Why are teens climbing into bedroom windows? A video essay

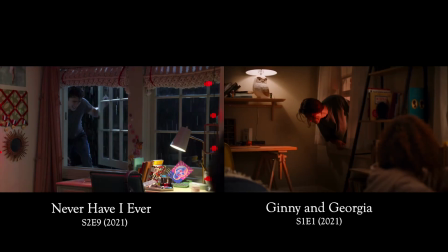(0:00)
Never Have I Ever and Ginny and Georgia, both recent Netflix shows, include a teen climbing into a girl's bedroom window.
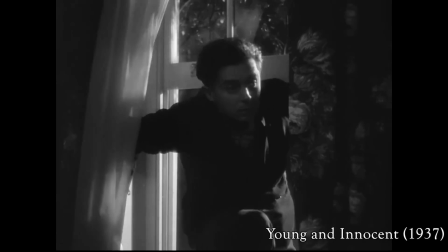(0:06)
It's a trope that's occurred in film since the 1930s.
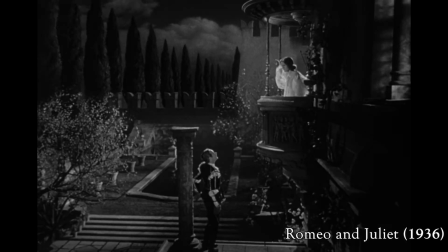(0:10)
Think of Romeo serenading Juliet up on her balcony and after marriage climbing up to her window.
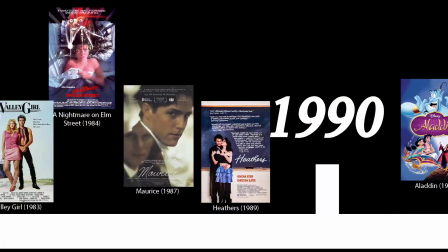(0:16)
Entering through someone's bedroom window is a common scenario that crops up in popular film and TV shows across the decades.
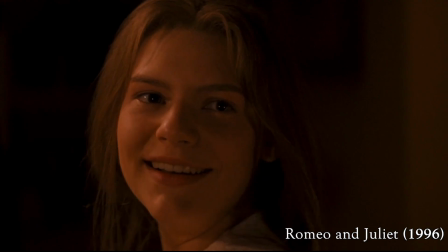(0:23)
In this video, I want to discuss how the trope can model problematic myths about romance, consent and gender.
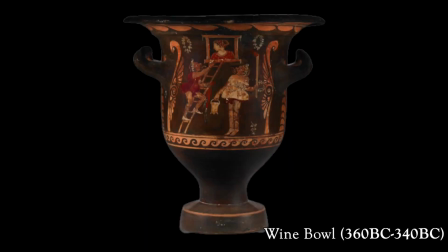(0:30)
Countless artworks display men climbing up to women in windows.
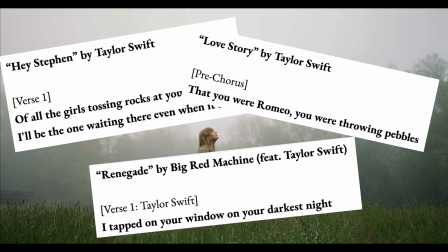(0:34)
Window courting shows up in a lot of Taylor Swift lyrics, linking the act as part of teenage romance.
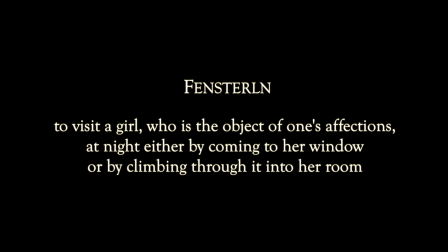(0:41)
In German, there's a word for the practice of climbing through the window as part of romantic courtship.
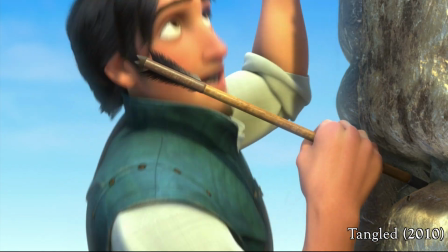(0:46)
Most viewers would understand that climbing through someone's bedroom window is fantastical and not try to climb up a window themselves.
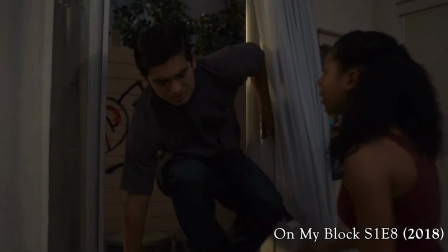(0:54)
But they may internalise other problematic messages that come from the regular depiction of what is objectively quite an extreme way to visit someone.
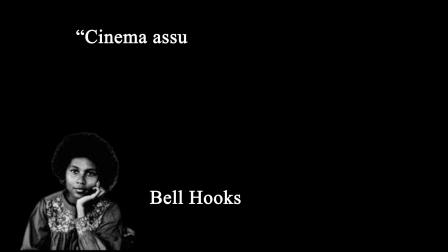(1:02)
As social theorist Bell Hooks argues, cinema assumes a pedagogical role in the lives of many people.
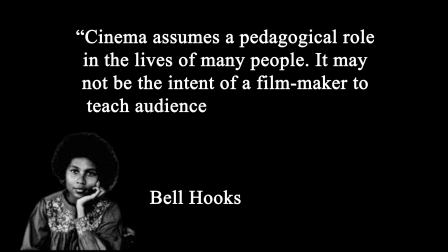(1:08)
It may not be the intent of a filmmaker to teach audiences anything, but that does not mean the lessons are not learned.
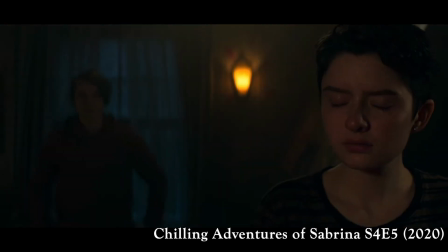(1:14)
The trope isn't inherently bad. Even in problematic examples of the scene, the moment can still be exciting, visually appealing, and can establish character.
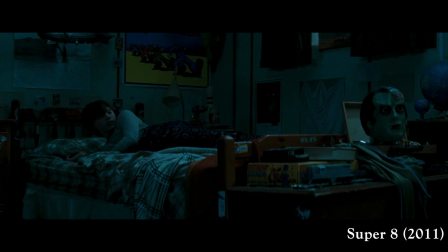(1:24)
It can give people, typically teenagers, at odds with parents or society, a way to escape in and out of the bedroom and the home.
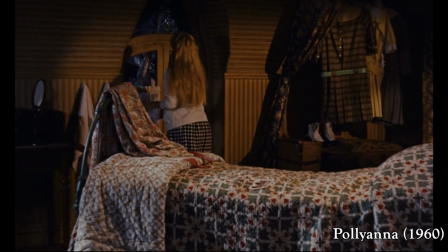(1:31)
But while these can be positive, it's important to be continually sceptical of the way media can influence our perspectives.
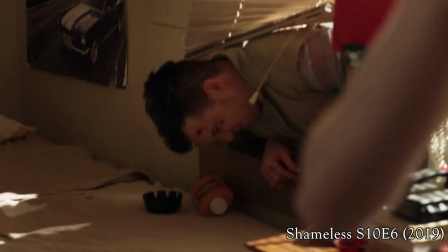(1:37)
To be clear, I still enjoy a lot of the media I discuss, despite the critiques I'll put forward.
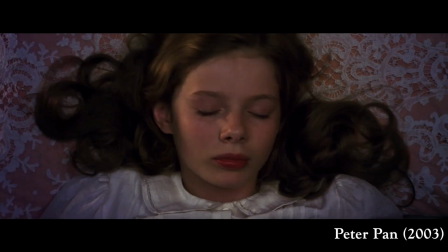(1:44)
The first problem with the trope is that it often frames unexpected invasions of personal space as harmless.
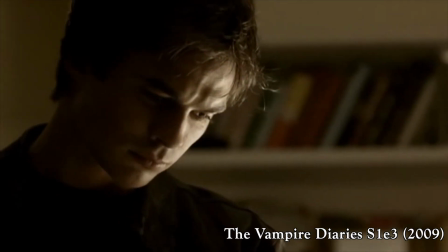(1:50)
It is very rare for the guy to give a warning to the girl inside the window. Thus, the threat of voyeurism underlies the trope.
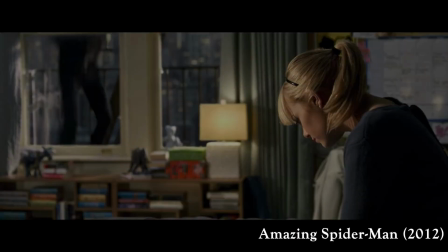(1:58)
In cases when this creepy implication isn't simply ignored, it is dealt with tokenistically by the climber knocking on the window, even though he can see into the room.
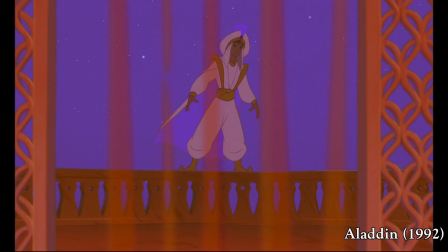(2:07)
While the climbing through the window trope doesn't often catch the girl in compromising positions,
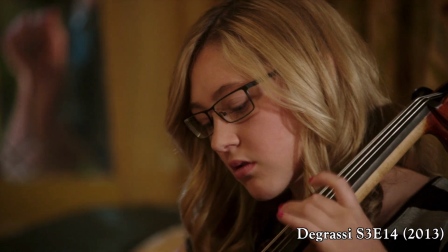(2:11)
this is always an underlying possibility when the guy is invading her personal space.
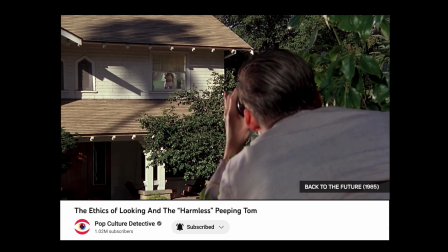(2:16)
This lends to a wider media trope, in which unconsensual viewing is displayed as harmless,
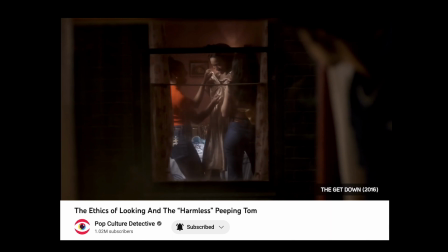(2:22)
as analysed and critiqued in Pop Culture Detectives' video essay.
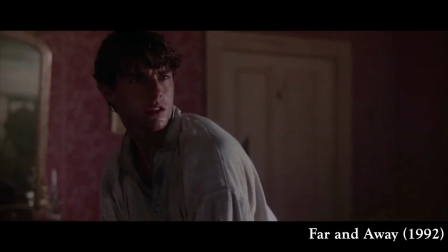(2:26)
I want to note that gender-flipped or same-sex examples of the trope mostly have the same issues.
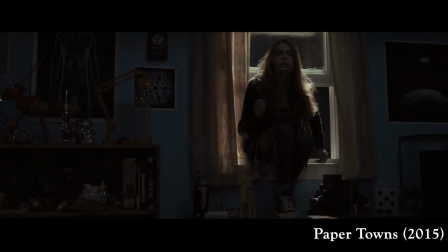(2:32)
Entering someone's bedroom without forewarning and consent is always crossing a boundary. The person in the bedroom is often briefly scared or thrown.
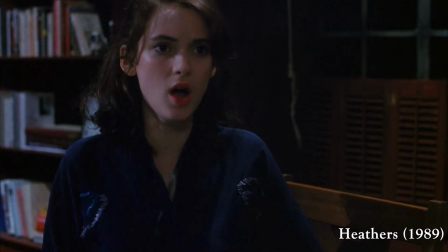(2:40)
The trope often presents this as an acceptable or even necessary part of the romantic surprise.
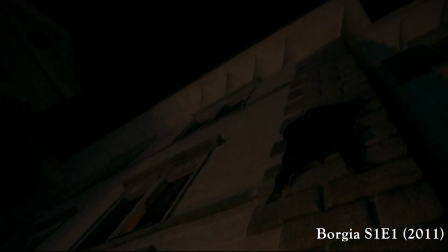(2:46)
Sometimes the scriptwriters provide a reason for the lack of forewarning, like phones don't exist.
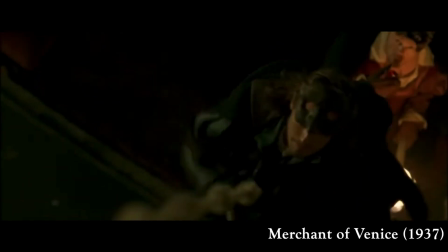(2:52)
Even then, there's often no need for the guy to court her at her house, or climb up the window without checking.
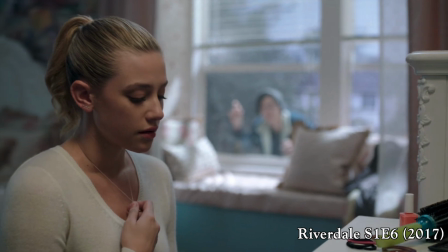(2:58)
The trope often presents the lack of forewarning as an acceptable or even necessary part of the romantic surprise.
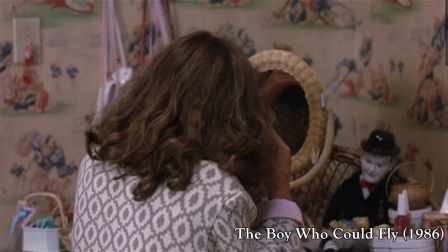(3:05)
The viewer and the character are meant to be surprised by the climber's arrival, adding excitement and tension to the moment that might not be present if you just went to the door like a normal person.
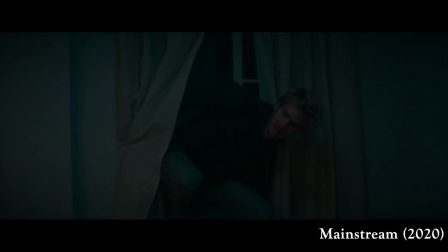(3:15)
In these scenes, obsession, unpredictability, and instability are shown as dramatic, romantic, and exciting.
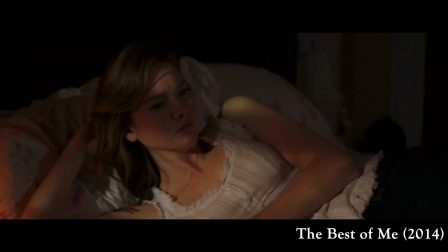(3:23)
In many of the sorts of scenes I'm talking about, you hear creepy music as the inhabitant hears a noise outside.
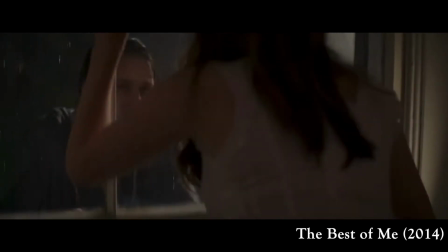(3:29)
The eerie music ends when they see someone they know and trust at their window.
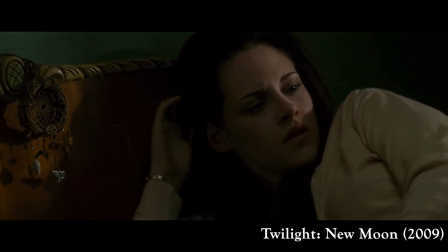(3:34)
But beginning with creepy music is a hypocritical acknowledgement from the writers of how scary this action is.
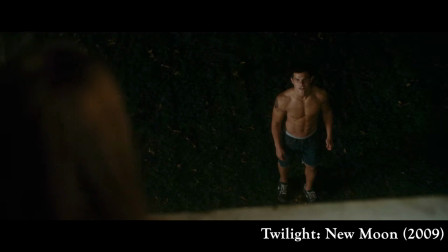(3:40)
They want all the tension and suspense that comes from such an intrusive and audacious action without the consequences, such as the character being seen as a creep.
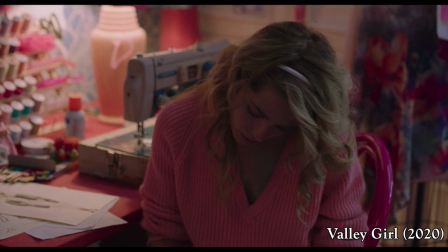(3:49)
Stalking is often implied to find out where the girl lives. The dialogue rarely offers the reason for how the guy knows the girl's address.
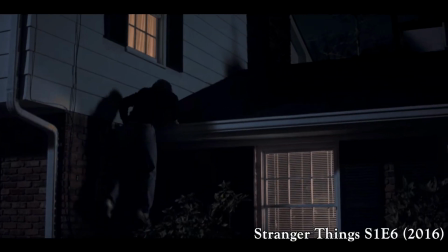(3:57)
This hidden effort is rarely acknowledged as stalking, or if it is recognised, it's considered a harmless, endearing part of romantic courtship.
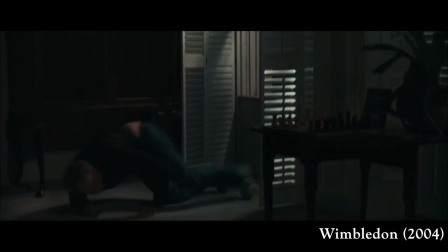(4:05)
Another subset the trope plays on is having the girl's ex turn up at her house.